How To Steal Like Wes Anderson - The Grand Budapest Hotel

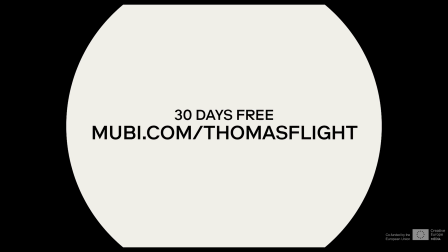This video is sponsored by MUBI. Go to MUBI.com slash thomasflight for your extended 30-day free trial.
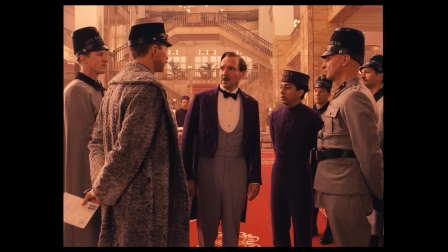I think one of the funniest moments in the Grand Budapest Hotel is this.
She's been murdered, and you think I did it.
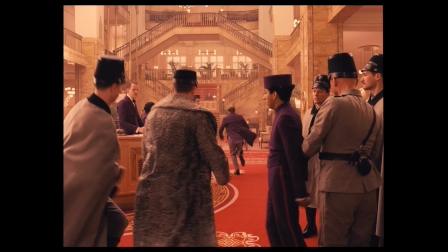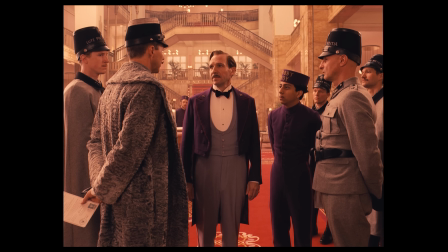Gustav H., who presents himself as being so dignified and elegant, suddenly sprints away in a ridiculous attempt to flee the authorities.
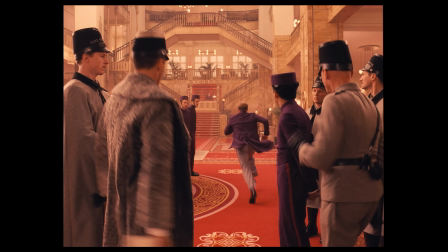But did you know his run is a reference to the 1963 Ingmar Bergman film The Silence?
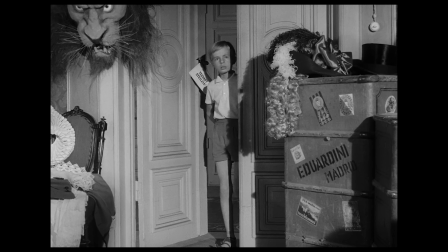The Silence is set in a hotel in an unnamed Eastern European country on the brink of war.
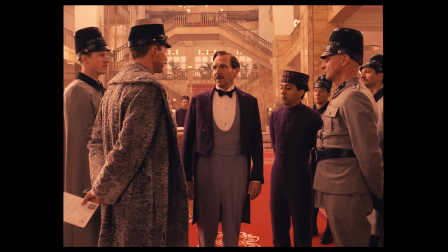Seem familiar? In the director's commentary for the Grand Budapest Hotel, Anderson mentions it as an influence.
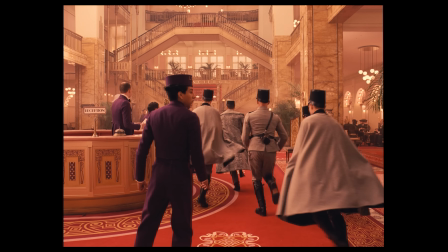He doesn't mention this run specifically, but I think if I show it to you side by side, its influence is clear.
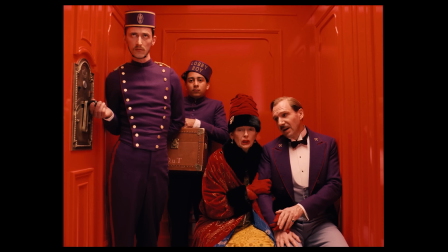When you think of Wes Anderson, I'm guessing the first thing you think of is his unique visual style.
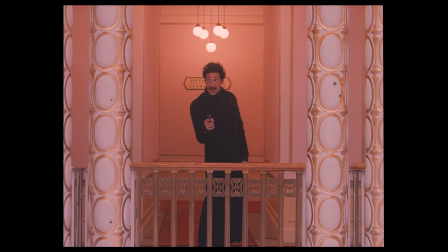In fact, the uniqueness of his visual style is one of his greatest hallmarks.
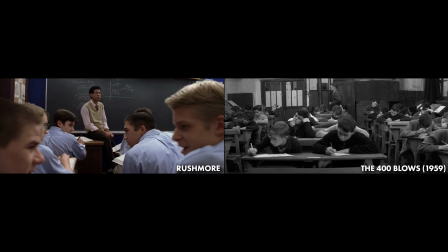And yet he's a director that is not afraid of blatantly borrowing from the work of great directors and great films that he admires.
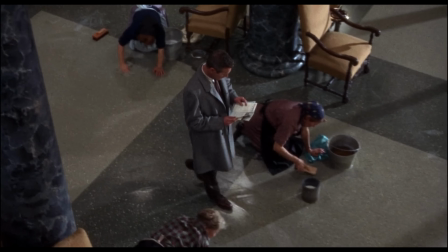He's not afraid of remixing the work of those who have come before him. Amidst the countless homages and references in his filmography,
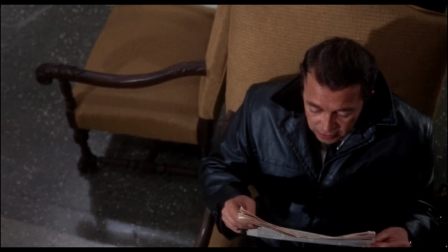one of the most thorough and blatant is his recreation of a scene from Alfred Hitchcock's Torn Curtain in the Grand Budapest Hotel.
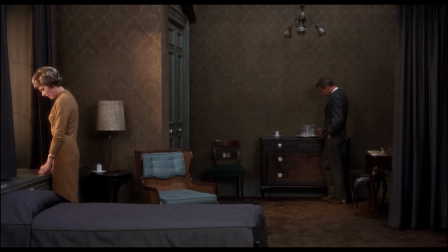Torn Curtain, one of Hitchcock's less critically acclaimed films is yet another film set in an Eastern European country on the brink of war.
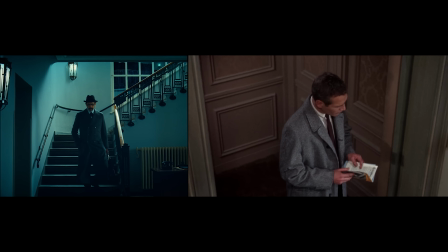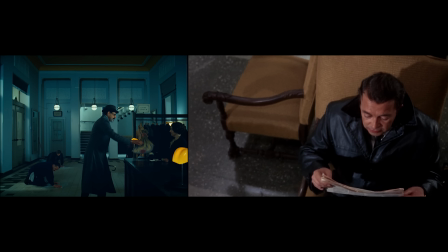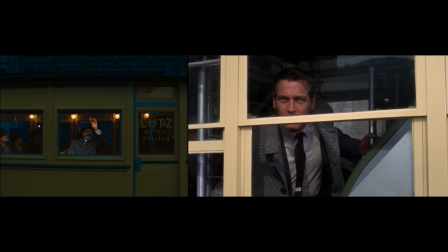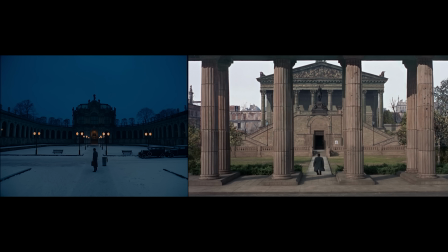For the Grand Budapest Hotel, Anderson collected and studied many films that feature hotels in Europe or Eastern Europe as a setting. In addition to integrating many of these influences into his work directly,
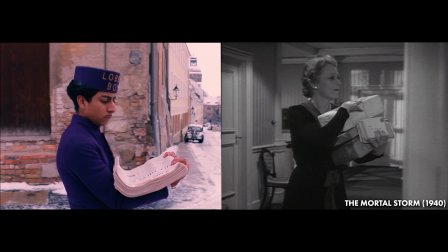he made the collection of films available to the cast and crew to view during production,
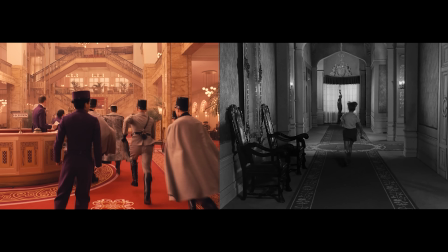and the fingerprints of the films in this collection can be seen all over the Grand Budapest Hotel. Sometimes subtly, like with the silence.
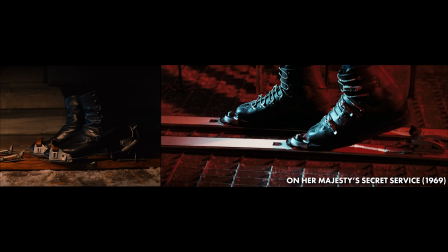Sometimes he'll borrow an idea, like the downhill ski chase from the James Bond film On Her Majesty's Secret Service,
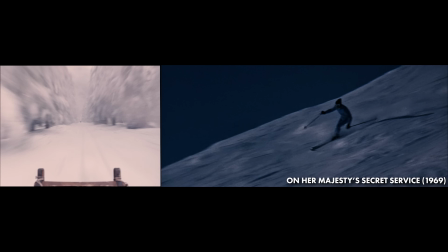but not copy the visuals directly. But some references are anything but subtle.
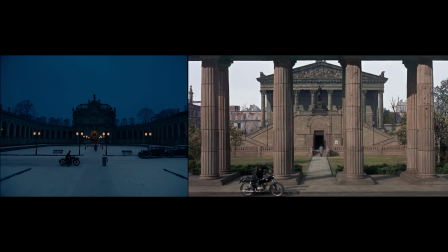Anderson's homage to Hitchcock is essentially a remake of the scene. But what makes such a blatant recreation an artful homage and not just a lazy ripoff?
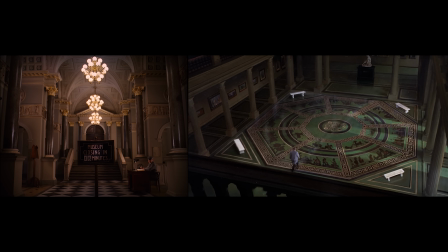Let's take a look.
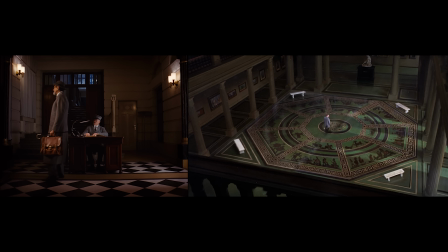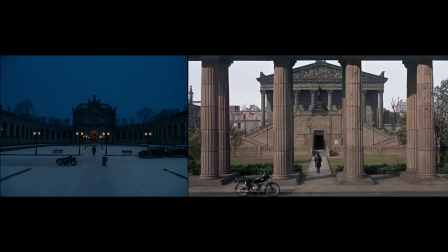The first and most obvious element is that Anderson imbues his version of the sequence with his own personal visual style.
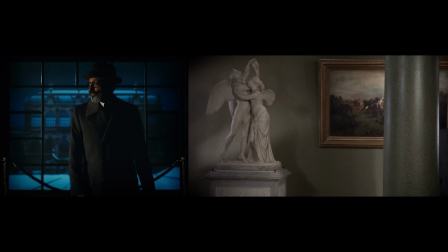Even when he's essentially recreating the same shots, he recomposes them so that they fit within his more planometric and symmetrical style.
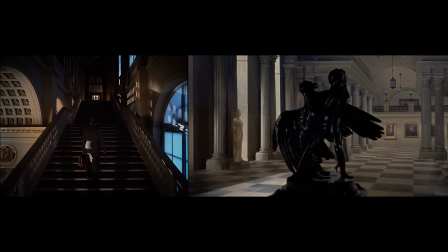He turns Hitchcock's angled perspective into a straight-on or profile perspective.
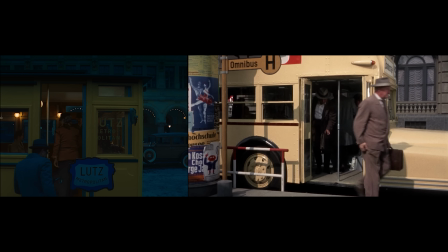Where the compositions match most blatantly are in places where Hitchcock is using symmetrical or planimetric compositions himself.
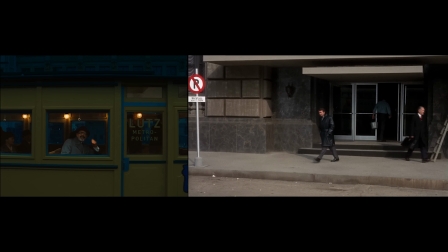Anderson also adds his own flair to certain moments.
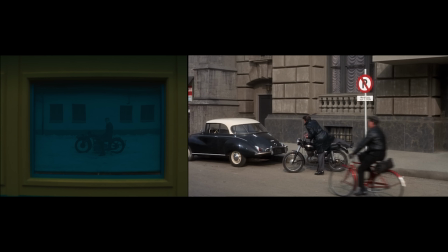One particularly clever example is the use of the bus's shade and the reflection to reveal Surge X on his motorcycle,
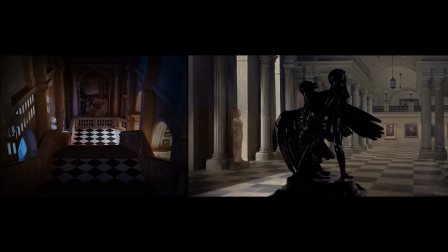instead of cutting back and forth like Hitchcock does. Anderson's version of the scene also isn't a perfect match in the edit.